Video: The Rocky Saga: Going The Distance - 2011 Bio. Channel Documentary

So I was impressed by him, I remember.
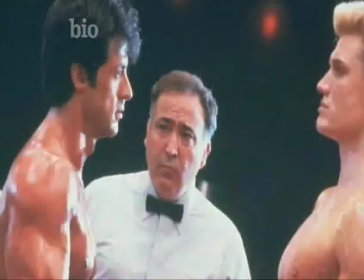(62:09)
To make the boxing as realistic as possible, Stallone decided to film the first part of their fight with real sparring.
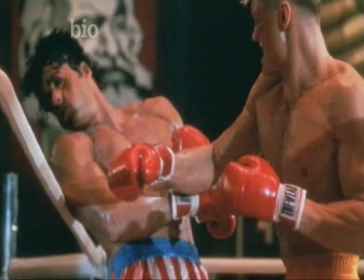(62:16)
Taking the storyline a little too close to reality, Lundgren delivered a near fatal blow to his director. That was the most hellacious. That was brutal, let me tell you. Those shots. He would tell me to hit him harder or, you know, more body shots, you know. Dolph hit him so hard, he moved his heart. I ended up in the hospital for 5 days.
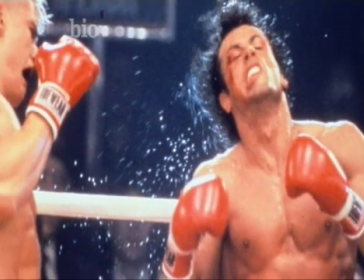(62:40)
He hit me so hard in the heart that it was called a pericardial sac that was starting to swell around my heart.
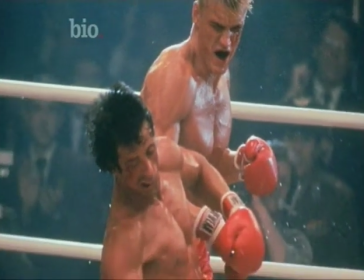(62:47)
And Dolph's an incredibly powerful guy, believe me, and powerful.
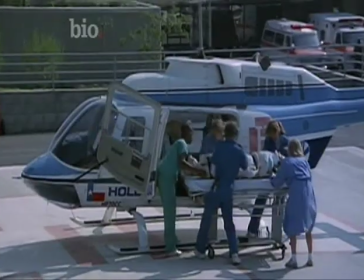(62:51)
It was just devastating. So next thing I know, I'm on a low altitude flight to St. John's Hospital and put on in intensive care.
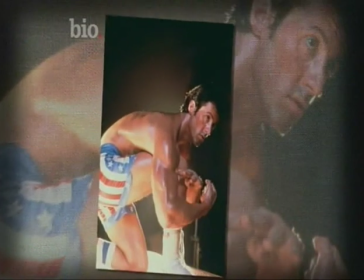(63:00)
He was a tough guy, but maybe I did hit him too hard, I don't know. But Stallone and Rocky survived to fight another day.
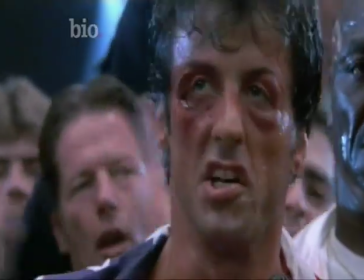(63:07) Everybody to change.
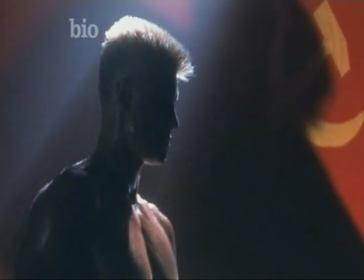(63:12)
Lundgren felt his character change in that pivotal moment as well. In the Frankenstein myth, the monster turns on his creator.
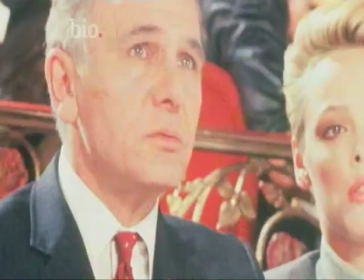(63:19)
Sly had that in the script. He's kind of been used by the system and that he's feeling a bit bad about some of the things they make him do.
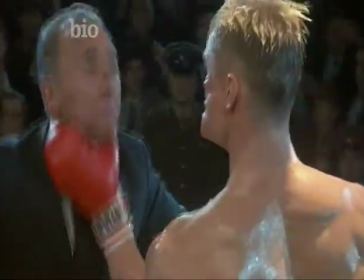(63:25)
And when he does turn on his creators, it comes from his inner pain of being manhandled and being brought up to be this perfect specimen.
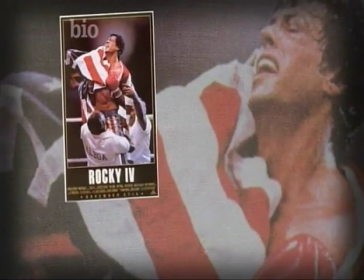(63:34)
The message and the lavish production values won fans over and made Rocky IV the most successful film in the series.
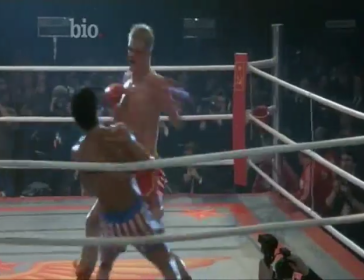(63:42)
Stallone did a great job as a director. The fight scenes are very, very good, even when you look at him today. It's like he was at the top of his game.
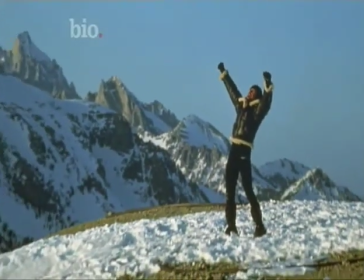(63:50)
Rocky IV earned $300 million worldwide, making it, at the time, the highest-grossing sports film ever made.
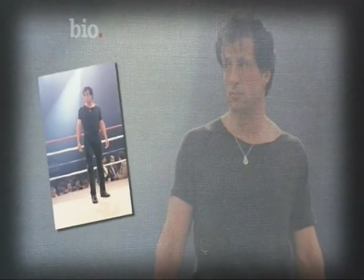(63:58)
With so much money at stake, it wasn't long before Rocky V was looming on the horizon.
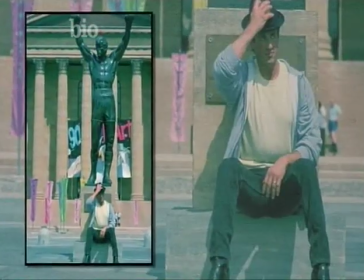(64:03)
It seemed this franchise could do no wrong. But by 1990, Sylvester Stallone wasn't sure what to do with the character of Rocky.
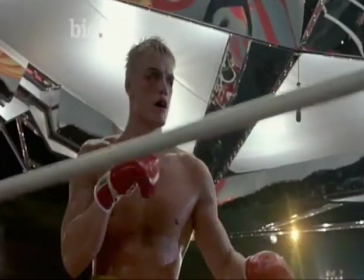(64:12)
There's only so many bad guys you can come up against. Fought the Russians and you fought Mr. T. But you had to keep thinking of new approaches.
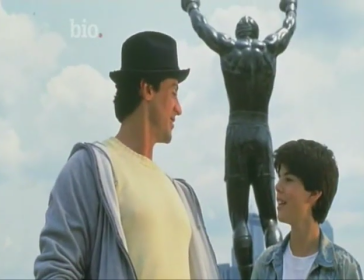(64:18)
And the audience wasn't sure it still cared about the superhero boxer. Honestly, I think by 1990, audiences had just tired of Rocky. I mean, he'd been around for almost 15 years.
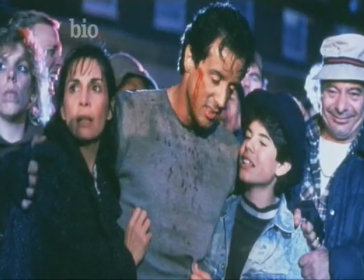(64:30)
Stallone and his hero were both facing long odds at the start of Rocky V. Both were former champions, now well past their prime.
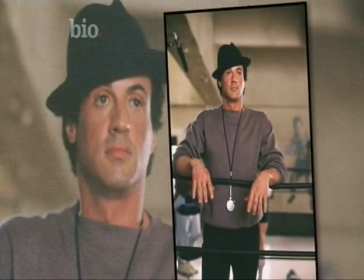(64:38)
Was anyone still in their corner? I think film fans felt burned on Rocky IV.
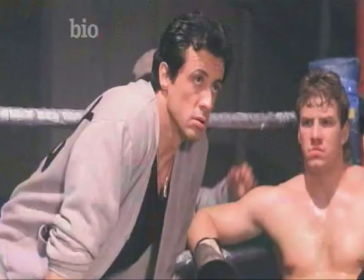(64:45)
had tired of Stallone to a degree, so they summarily rejected Rocky V.
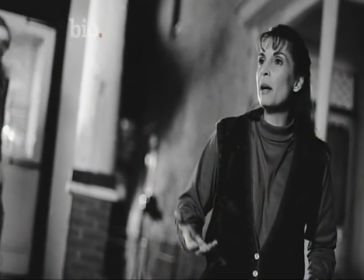(64:52)
Rocky V was an attempt to reset the saga and return the character to his roots.
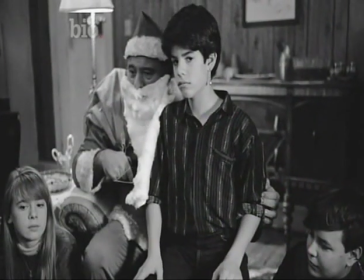(64:57)
His fortune gone, Rocky brings his family back to his old neighborhood.
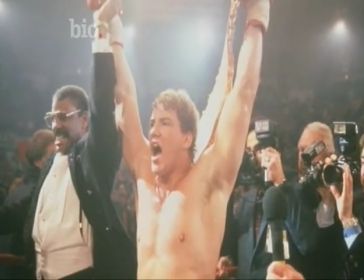(65:02)
Unable to box due to injuries, Rocky takes on a young protege, Tommy Gunn, played by real-life boxer Tommy Morrison. So far we've had one, two, you've had Carl Weathers, three, you had Mr. T. He goes, I need something different, just to change it up a little bit, again. So I said, man, I've been seeing this kid coming up on ESPN. This guy's like knocking dudes out straight.
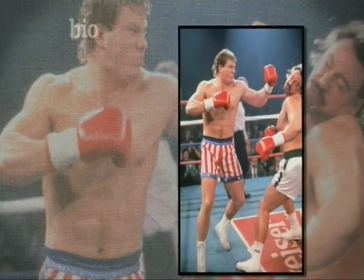(65:26)
I mean, he can bang, good-looking, handsome, blonde-haired kid.
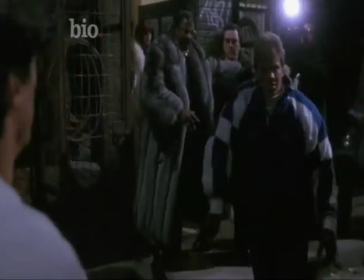(65:29)
Tommy Gunn later turns against his mentor, and the two face off, not in a climactic boxing match, but in a vicious street brawl. I ask most people, the diehard Rocky fans, I go, why don't you like Rocky V?
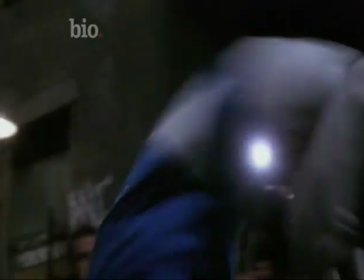(65:43)
Because he didn't fight in it. It was a street fight. He didn't fight, you know, in the ring. That's what bothered a lot of people. He had fought in the ring four times. I thought this was a really good idea, fighting in the street.
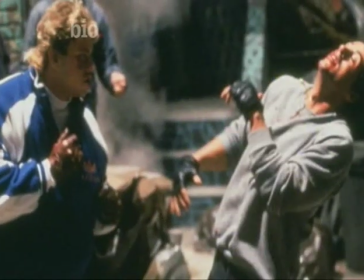(65:57)
It was interesting, but I think it was anticlimactic compared to the other fights, and that was a mistake on my behalf. I thought it might have worked, but once I saw the fight, I went, no, there's a certain kind of pageantry.
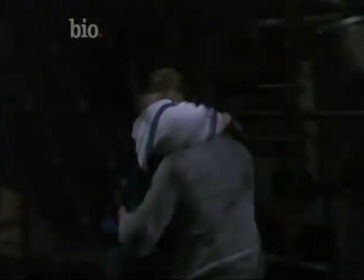(66:11)
The fight wasn't the only innovation.